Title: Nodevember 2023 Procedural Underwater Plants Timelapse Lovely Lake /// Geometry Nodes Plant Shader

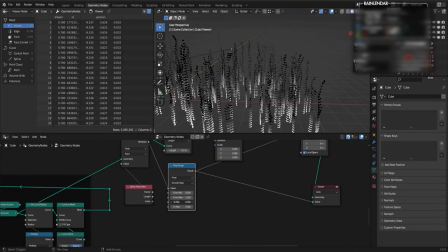8:43 After piping this spline value through a map range node and a lot of
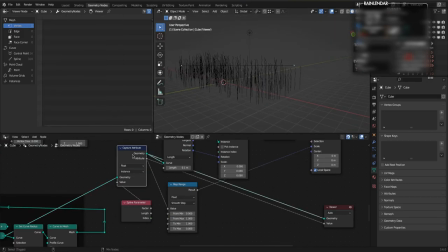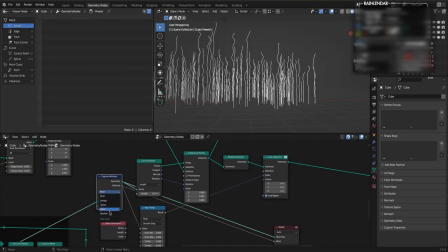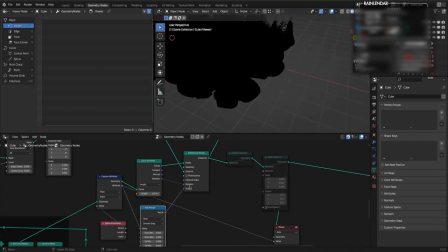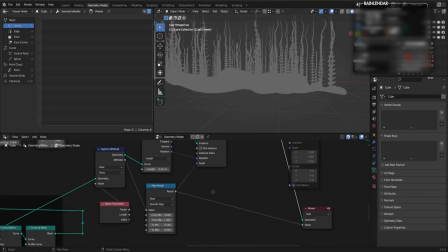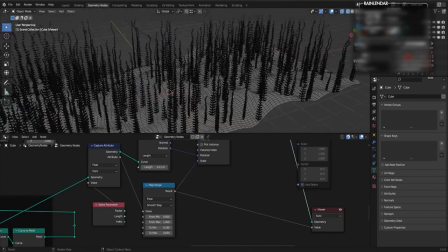9:11 fiddling, I finally settled on a leaf size I like.
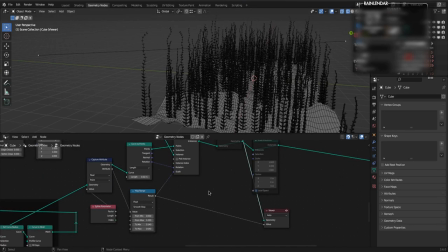9:15 The rotate instances node, of course, lets us rotate those leaf instances.
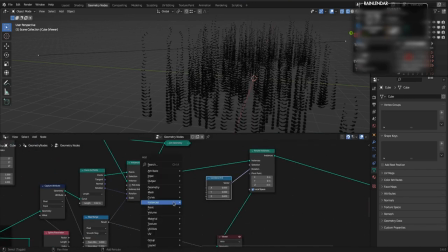9:22 I plug some small random values into both the X and Y value to add a subtle variety for a more natural look of the plant.
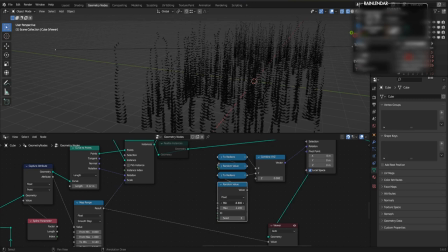9:33 Shrinking the nodes tidies things up, and the ID gives a different random value per instance.
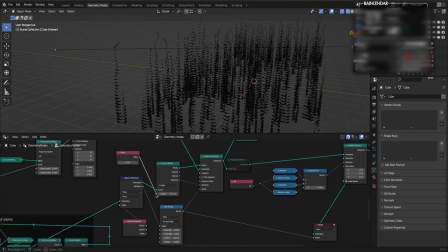9:40 With the math magic, I rotate the instances around their internal z-axis, which is along the stem, in relation to where they are on the stem,
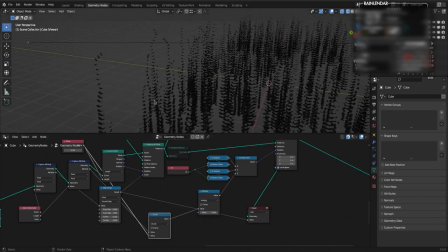9:52 powered by the spline length of the underlying mesh line turned into a curve and instanced onto the ground plane.
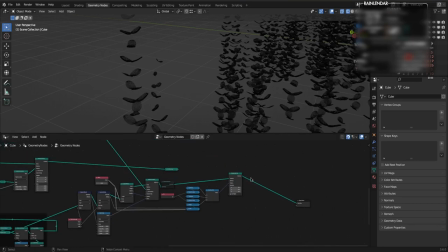10:00 Now it's time to clean up the node tree some more, then test how the ground looks together with the plants,
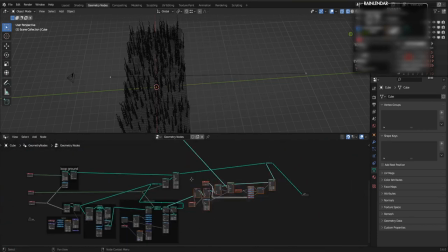10:08 only to find out that the ground loops, but the plants don't loop with the ground. This is a rather easy fix, but still requires quite some node noodling and plugging around, and not screwing things up, of course.
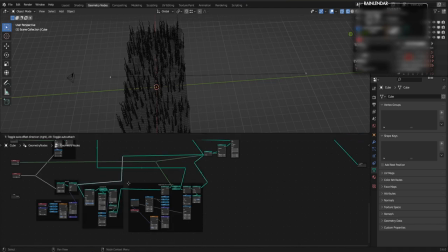10:28 Well, turns out the repetition for the loop finally works.
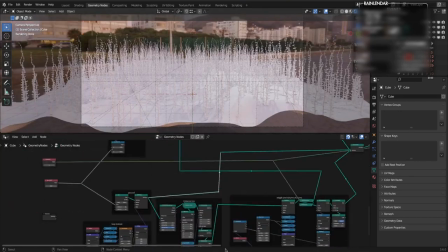10:34 So I can put down some set material nodes for the ground,
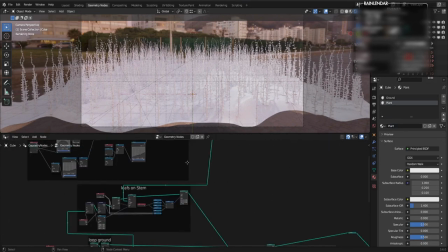10:39 the stem, and the leaves, and get ready to create a procedural material. This is still Nodevember. I still do some cleanup,
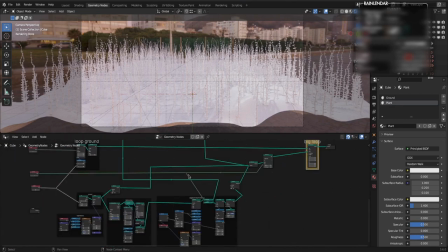10:53 and after that finally switch to the shader editor for more 2D proceduralism and beautiful colors.
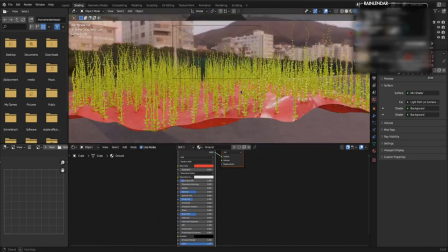11:05 I only made two materials, and to better see what I'm working on,
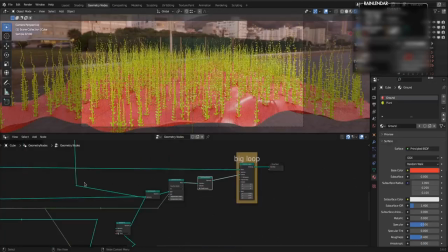11:09 I give both the ground and the plant material a single flat color.
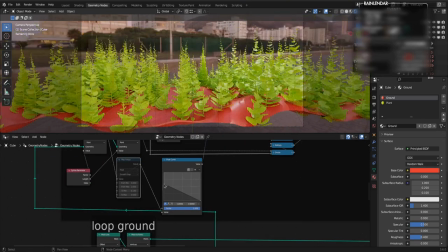11:15 Somehow I was bugged by the form of the leaves along the stem, so I replaced the map range node with a curve node.
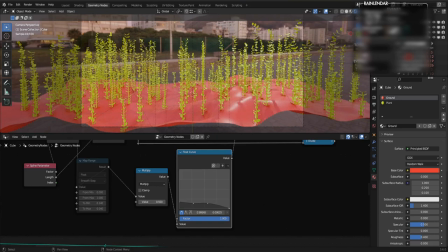11:23 The way the leaves get smaller towards the top looks way more elegant when the value controlling this goes through the curve node.
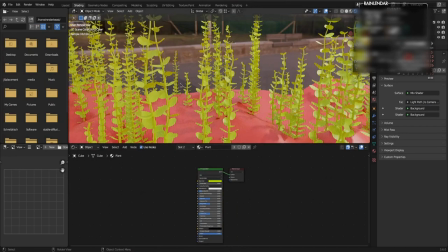11:32 Once I'm happy with this, I can continue shading.
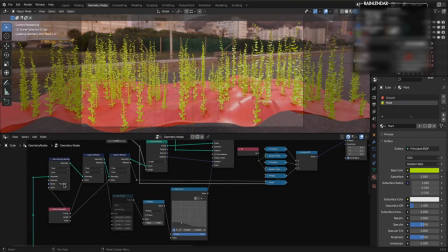11:38 So it's time to pipe out a lot of colors and gradients and values from geometry nodes into the shader editor.
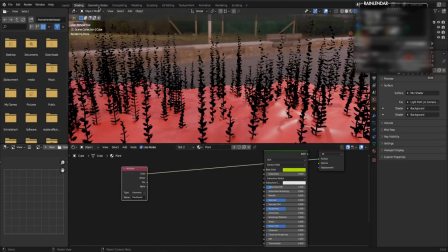11:46 We do this with a store named attributes node.
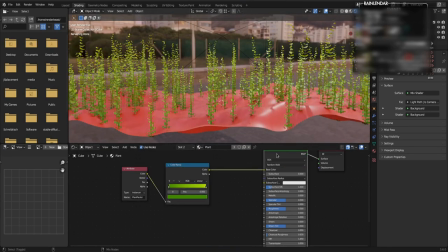11:49 The first value I want to include into the shader is the gradient all along the stem, defined by the spline factor.
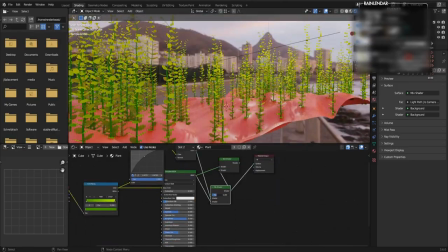11:58 This is a value from 0 to 1 and nothing more all along each spline, which means along each stem.
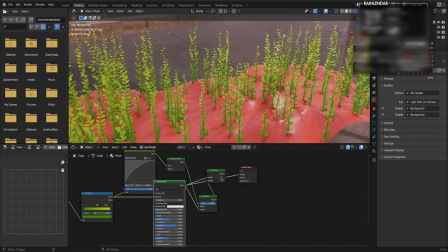12:05 Of course, this gradient goes into a color ramp.
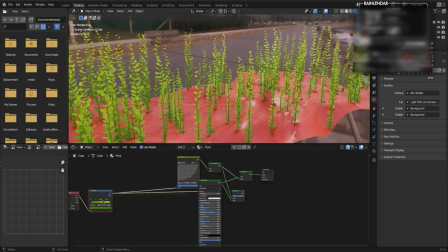12:09 Going from dark to bright, with the bright color at the top, is just how plants look usually.
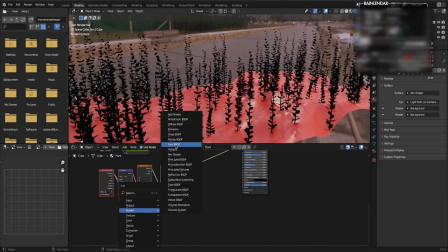12:15 Then I add a translucency shader, and you also use an edge shader to combine the translucency shader with the PBR shader.
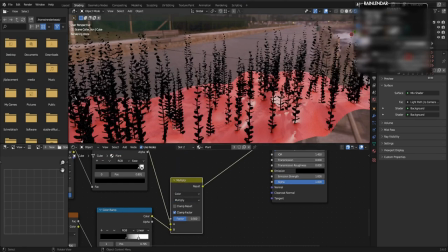12:23 Then I multiplied a Voronoi texture with a noise texture to get an even more interesting random texture,
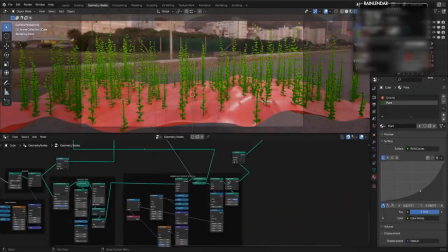12:30 which we will use in a minute. Then I grab another gradient factor from geometry nodes and mix both the gradient along the leaves from bottom
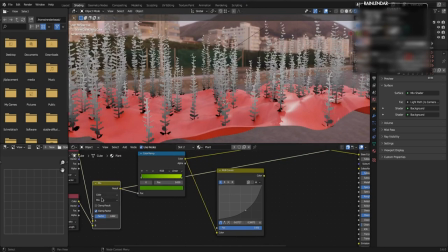12:40 to top and the gradient along the stem for more variety and more control over the individual colors of the plants.